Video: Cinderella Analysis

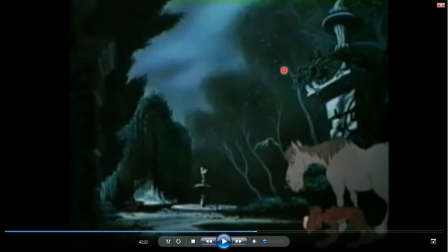And that, included with the great distance between the two, we can see that Cinderella is feeling very small and contained to herself, whereas her friends are
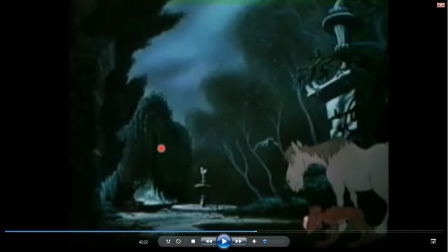willing to help but are unable due to the great distance created by the emotional separation.
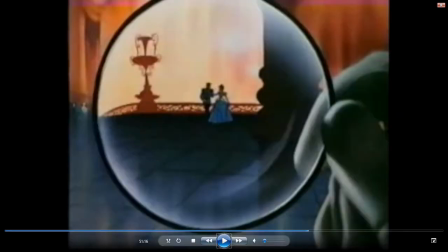For our analysis of line, we look at the scene where Cinderella first meets the prince, and this is all seen through the eyeglass of the king's advisor. In the beginning, we can notice a foreshadowing.
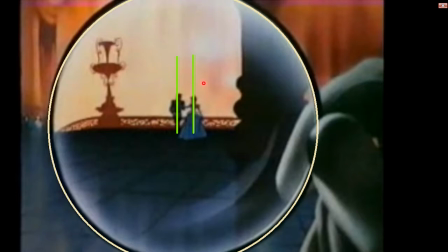We can see that the prince and Cinderella form a pair of parallel lines. This indicates that the two are equal and will go forward in life together. These two lines are surrounded by the big circle of the lens, indicating the circle of life.
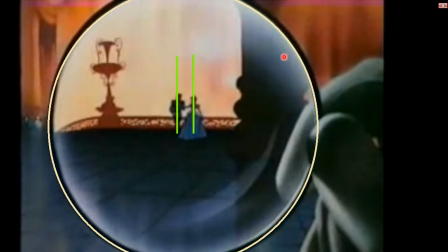Thus, we can see that the pair will fall in love and live together the rest of their lives.
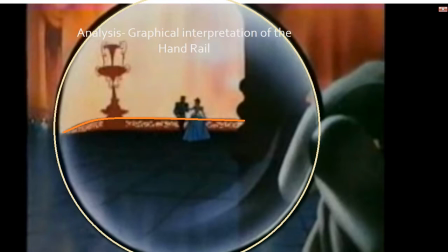Analyzing the progression of the banister itself, we can see that it models Cinderella's own story. Here, where the banister meets the ground, it's a reflection of Cinderella's beginning as a servant to her stepsisters and stepmother.
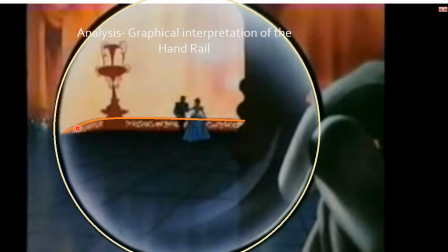Slowly, as the banister moves up, it peaks near where the fountain is, and this indicates Cinderella's coming into power when she becomes a princess. After this, the banister plateaus, and this indicates the happily ever after experienced by the princess and the prince.
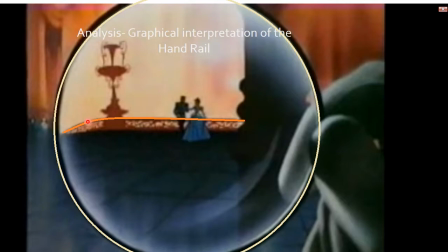It is very important to note, however, that the banister never leaves contact with the ground, And this shows that Cinderella is always humble. She always remembers her roots, and this is what allows her to achieve the greater heights in her life.
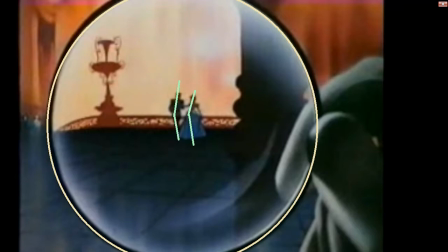We can analyze this scene from the view of deserving and desiring. Here we can see that the prince is able to represent power, and as such, he is bowing to Cinderella, indicating that Cinderella is the receiver of power.
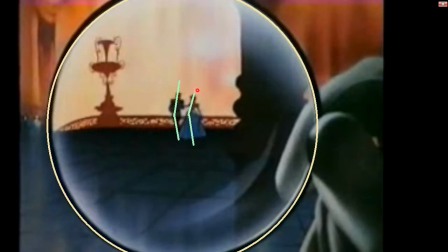We can also note here that Cinderella angles away from that power, and this shows that she is not interested in it, and thus that demonstrates that she is most deserving of it, as she will not use it
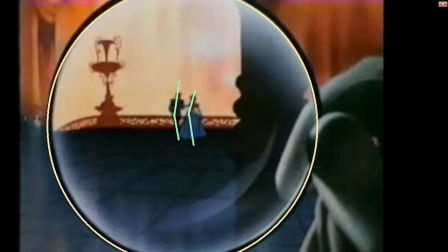to her personal gain, but rather as she needs to in order to perform her duties as a princess.
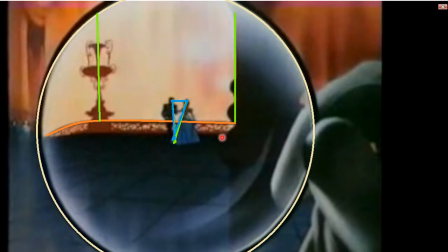The lines created by the fountain, wall, and banister construct a very solid shape with no top. This indicates a strong foundation and limitless possibility. Looking forward, we can see that the shape of the prince and Cinderella forms a triangle, a very sturdy shape in geometry.
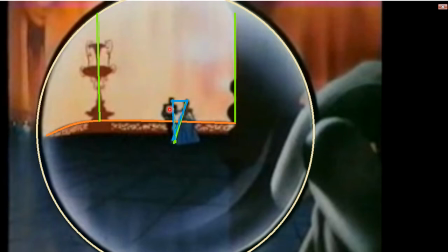Through this, it can be seen that the love of Cinderella and the prince will be strong, and their bond will have the strength to carry itself and the kingdom to limitless heights.
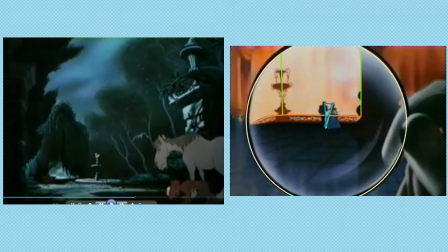From a girl crying on a bench alone, with a great emotional distance separating her from her friend group, which is also her support base, to a girl who is in a very stable environment and wielding power.
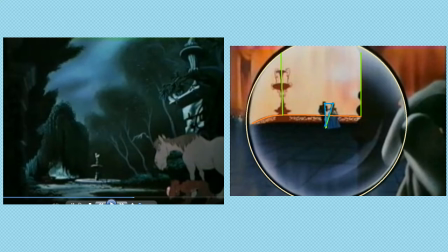The combination of the line and space analysis of these two scenes clearly shows the progression of someone who is in the depth of their despair, staying true to themselves and true to their own roots.
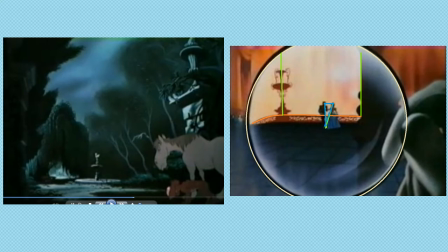And through this virtue, that person is able to wield power and still, being true to themselves, rid themselves of the oppression and conquer their enemies and come out winning.